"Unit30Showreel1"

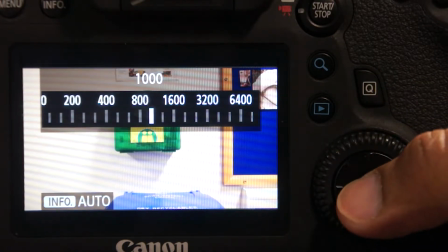4:01 I mean, at 1000, if I just set that there at 1000,
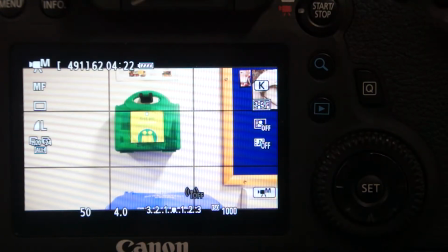4:06 I've noticed that the actual image of the first aid box is something which is really in real time, in screen, in focus. So I'm actually very, very happy with that.
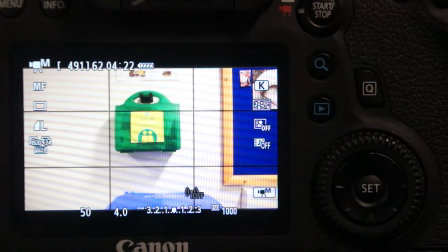4:19 I'm happy with my exposure. Now, earlier on I actually focused in.
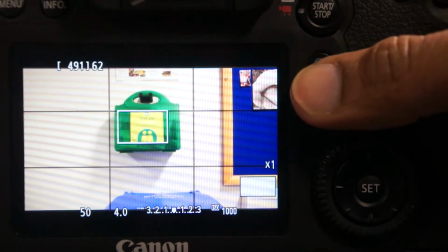4:28 The best way to do that is basically zoom in, magnify in,
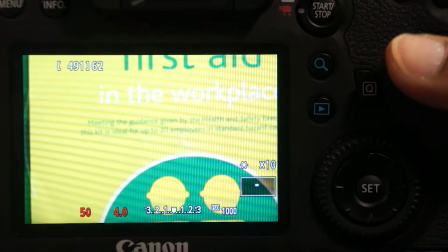4:34 and I'll probably magnify in closer, and I can even see the lowest font.
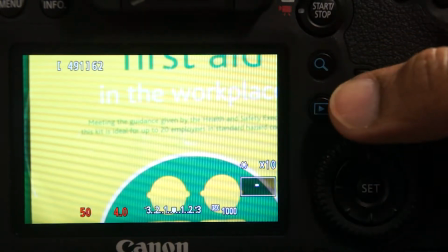4:40 I feel as if I'm in Specsavers.
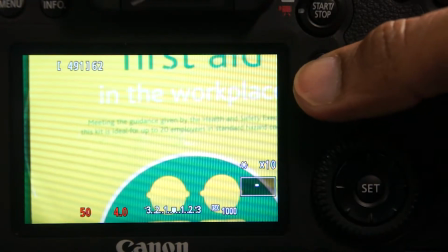4:43 So I'm just going to zoom out of that there as I focus pretty much well in there, and focusing out, I'm happy with my exposure.
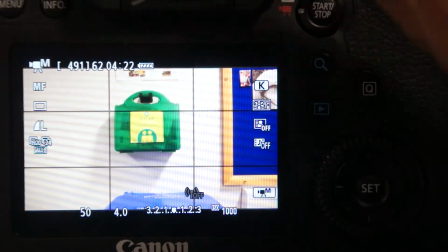4:50 Now I'm going to go, oh by the way, did you look at my hands? I went to Philippine nail bar, and I finished it off with E45.
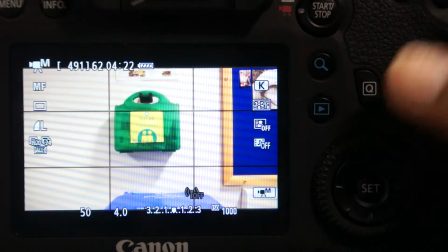4:59 So my manicure pedicure really went well. So please admire the hands as well.
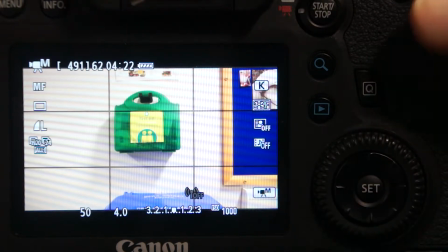5:02 So I'm now going to go into my white balance.
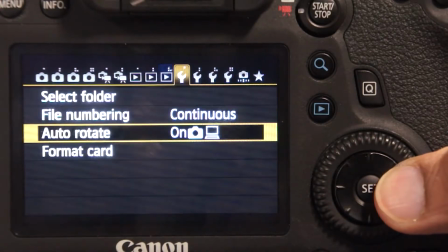5:08 So if we go into menu, and I'm just going to flick across.
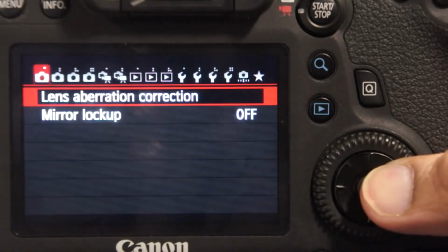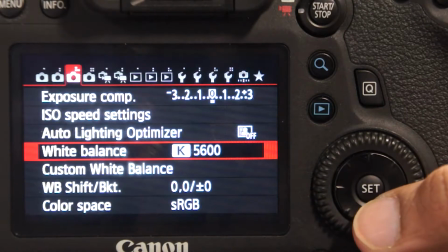5:24 And there we are. It's actually set at 5600 Kelvin, which I'm very happy with.
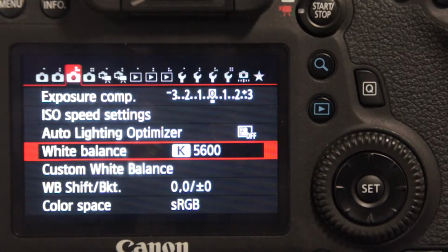5:31 And that's the average noon daylight color temperature. So I'm happy with my white balance. I'm not going to manually set it because from looking at it on screen, I'm very happy with my exposure. And I'm happy with the kind of white object that is covering, and that's the white I want.
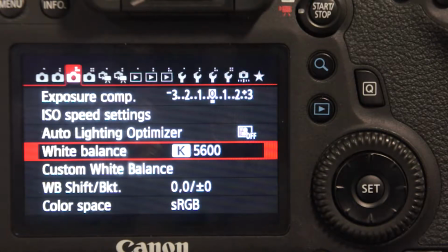5:51 I feel that that is the appearing naturally on the screen, and will appear naturally on the film.
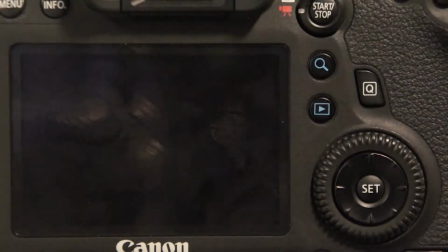5:57 So happy with that. The Canon EOS
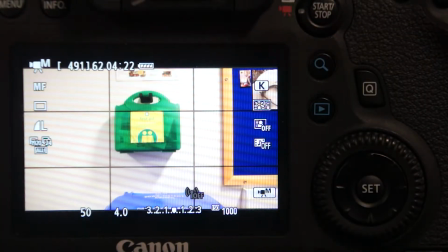6:02 6D records on a format H.264 or MPEG-4 Part 10. It's an AVC, so basically it's a motion compensation based video compression standard.
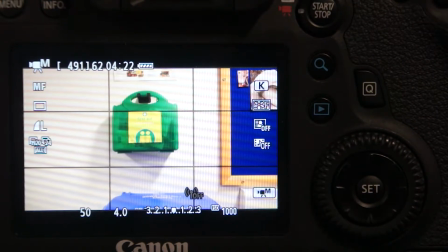6:17 It's one of the most commonly used formats for recording, and that is the format that it uses, that it's standard, and I've never had any issues when bringing it off to the editing suite from anything that I've covered on my SD card.
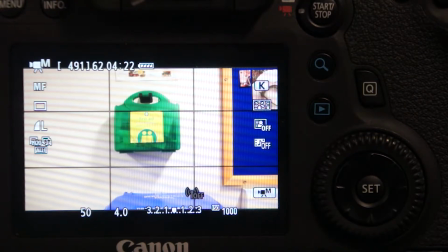6:35 So absolutely great. That is my camera controls over. Just switching off now. Thank you.
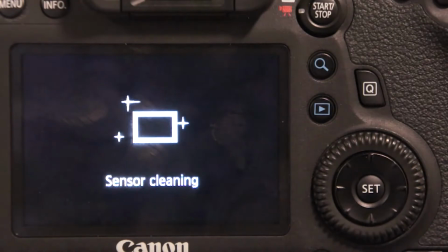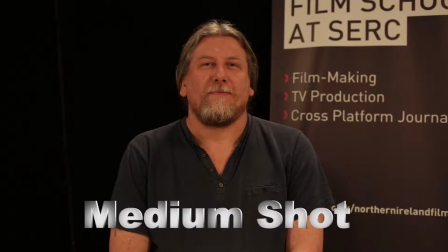Medium shot. This is a camera angle in which I really can see that I'm picking up on the character's moments and gestures.
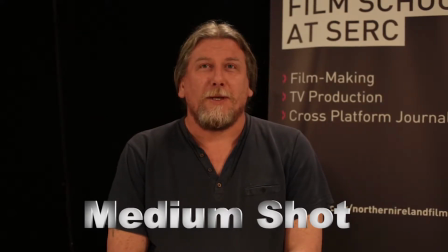7:02 So when I was interacting with Joe, I could clearly see that I will be able to get someone's capture, say for example if they were on a phone and they were talking and they were making expressions with their hands and so forth.
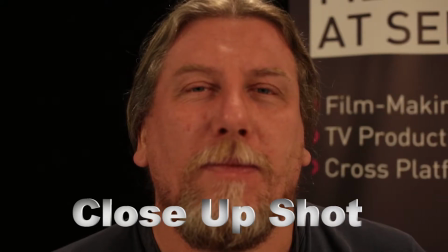7:14 The medium shot just fits well. Close-up. Close-up really shows detail, and it can be used as a cut-in also. You can really see the person on what they want to express in detail, and it becomes more intense to see as well.
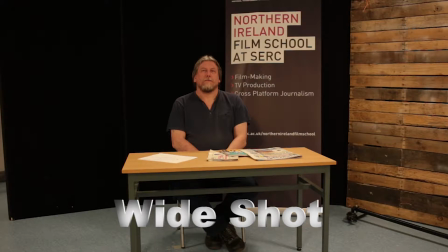7:31 Wide shot. This is really to show where Joe is located, so where the subject is located, and it really kind of distinguishes where the scene is taking place. So in this case, in this Cirque studio, but we can get a feel that yes, it is taking place, it is being recorded in the studio.
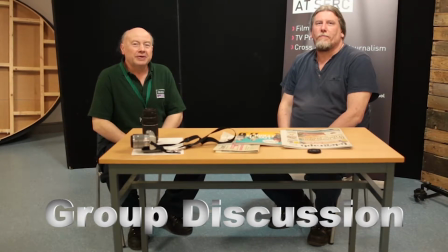7:52 Group discussion. You can get a kind of a complete coverage of both Gerard and Joe, and it's just really great
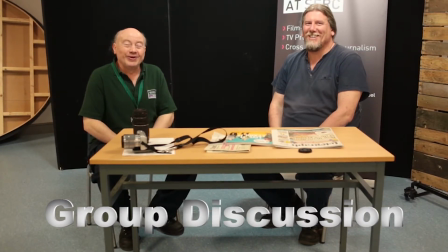8:01 for presenters, and it's also, it can be used for audience cutaways if it was some form of a debate show, talk show.
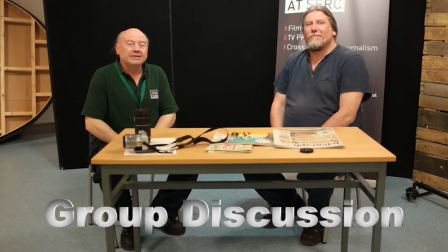8:12 Pose focus.
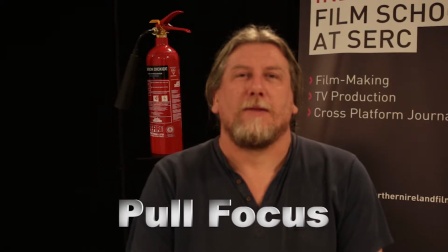8:13 This is a real creative cinema camera technique in which you change from shot to shot, so from foreground to background. In foreground we have Joe, on the background we have the fire extinguisher, and we can focus in between both of them.
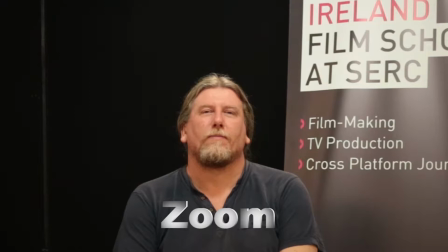8:33 Now we move on into zoom. It reveals really Joe's intentions, as you get closer.
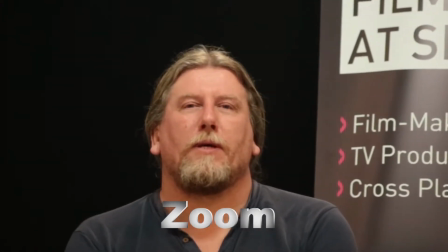8:42 It shows size, it shows perspective, and this is used a lot in cinema,
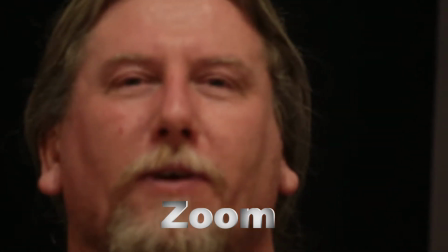8:49 and I can get that from the example that I'm showing also, that it's showing size, it's showing perspective.
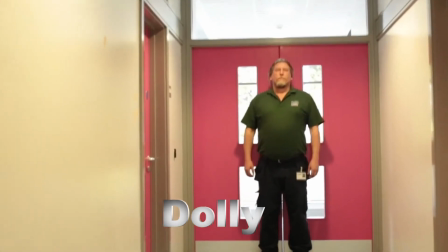8:58 Dolly shot conveys a sense of tension and vertigo.
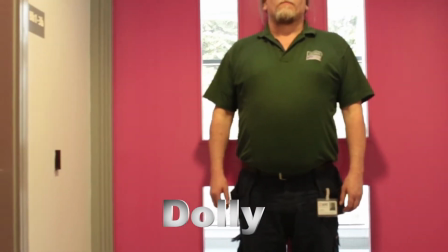9:05 For example, as I'm zooming in, I get this kind of sense of doom,
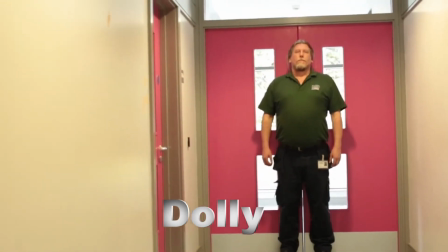9:09 and as I'm zooming out, I can get that sense of some form of relief.
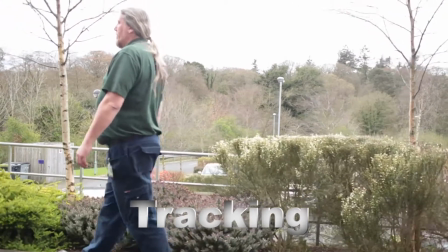9:16 Tracking. This is a unique snapshot of stretch of surface parallel to the actor.
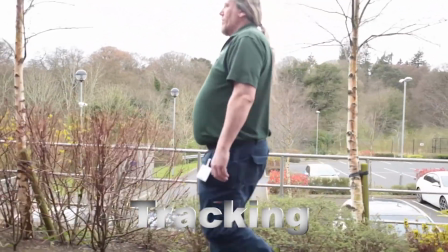9:25 So in this case, I'm actually getting a snapshot of how
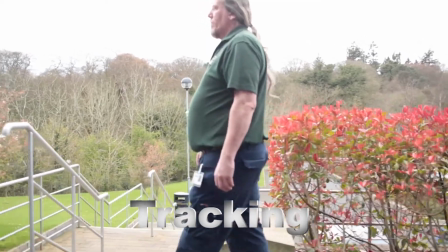9:33 and where the character is starting and where he's ending on this parallel track shot.
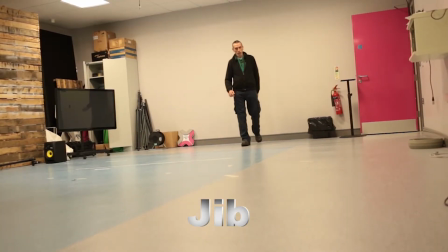9:42 Jib. This gives a bird's eye view, so I've got Nigel to walk from the very end and
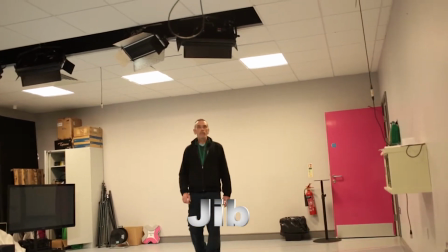9:48 approach what I feel is an above action down to eye level, in which
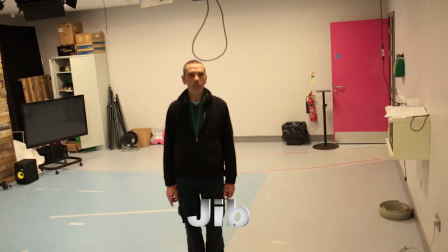9:55 I'm trying to show really that, you know, he's thinking of maybe, shouldn't use this word, but suicide from the wires coming down.
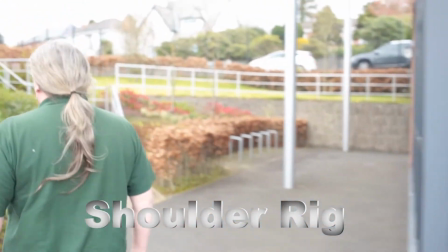10:05 Solder jig. This is great when you're following an object through twist and turn.
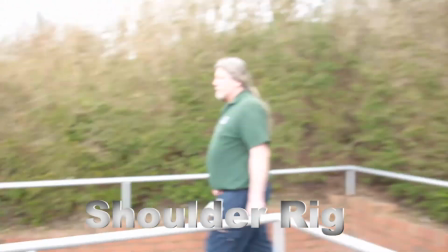10:08 So I'm following Joe here outside Cirque Balnahinch, and I'm going to twist and turns and coming back to him, and it's a great way of getting a shot.
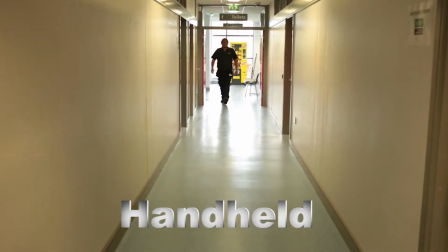10:18 Handheld, used in news journalism.
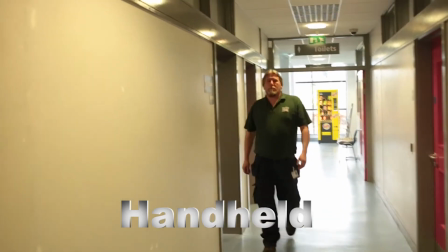10:22 It's a kind of a fly on the wall in which you want that information before the affairs are over,
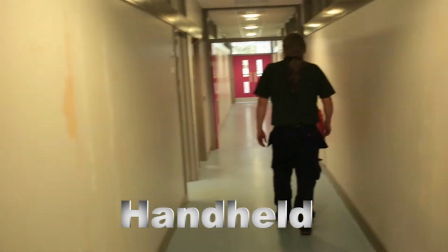10:27 so you really want to get real-time live information, and you're there with your handheld to get it.
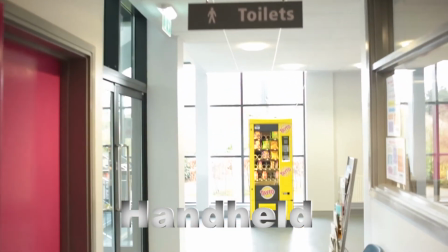10:35 And here I am in the corridor, not missing him, but actually getting him from the back quickly as well, and moving on.
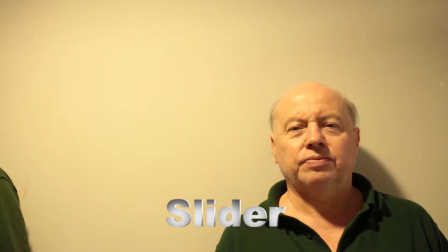10:44 Slider. I can move into two perspectives. In this example, I'm moving from Gerard to Joe, and I'm getting both of their reactions.
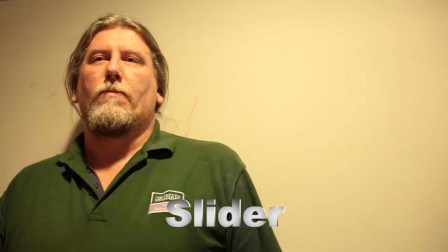10:51 So I'm moving from one reaction to another, and it's a very slow slideshow, and it puts things in curiosity.
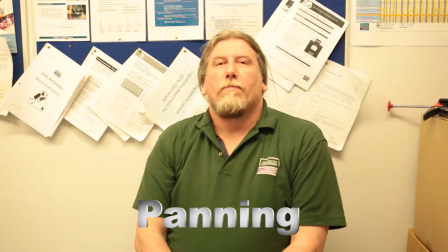10:59 Panning.
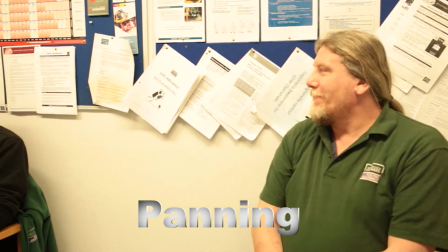11:00 This is really the distance between two objects, but I can clearly see two people doing different things, and that is nice to see.
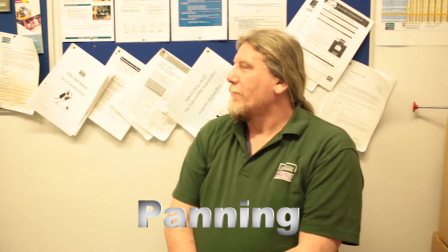11:08 So you're moving from one emotion to another, and I wanted to get that across. Tilting.
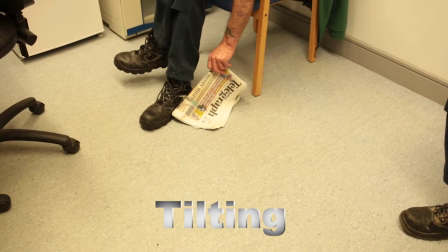11:15 I really wanted to follow something being picked up, so Nigel's picking up his newspaper,
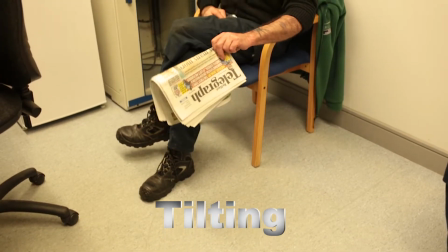11:21 so I'm following the subject from a stationary position where the object is stationary and what is actually going to happen to it in the end.
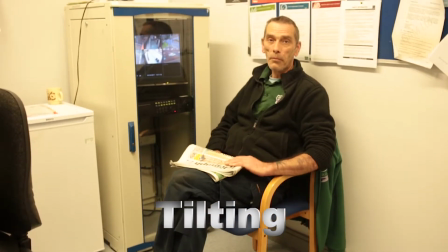11:28 So that curiosity is there, that suspense is there, and that is what's coming across in this shot.
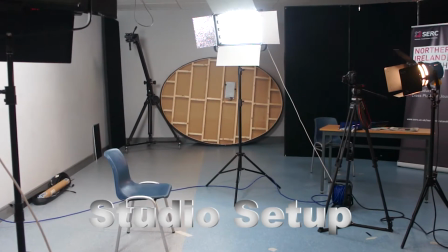11:34 So that's great. Okay, hello, I'm in Cirque Balnahinch studio.
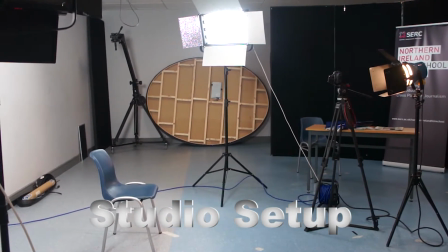11:41 Just wanted to go over lighting. I'm in studio.
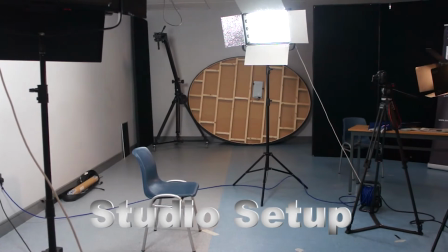11:45 I've got all of my power supplies set up neatly, and I've got my cabling all tied up for health and safety reasons,
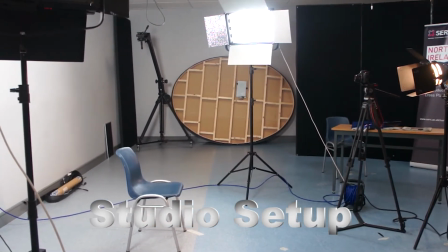11:54 and I'm just going to show you that I have my 3-point lighting system set up.
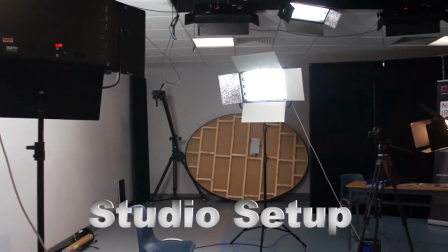12:00 So I have here 2 Kino lights, 500 watt each.
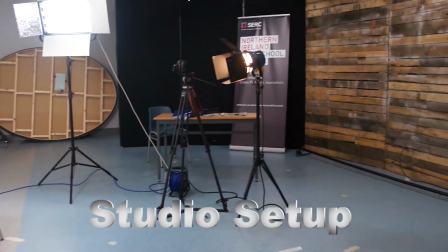12:05 I've got my Blondie light, that's 3000 watt, but
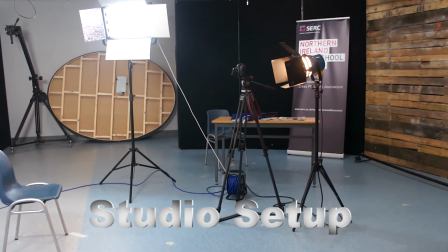12:11 2000 watt, but I would need it to demonstrate hard light.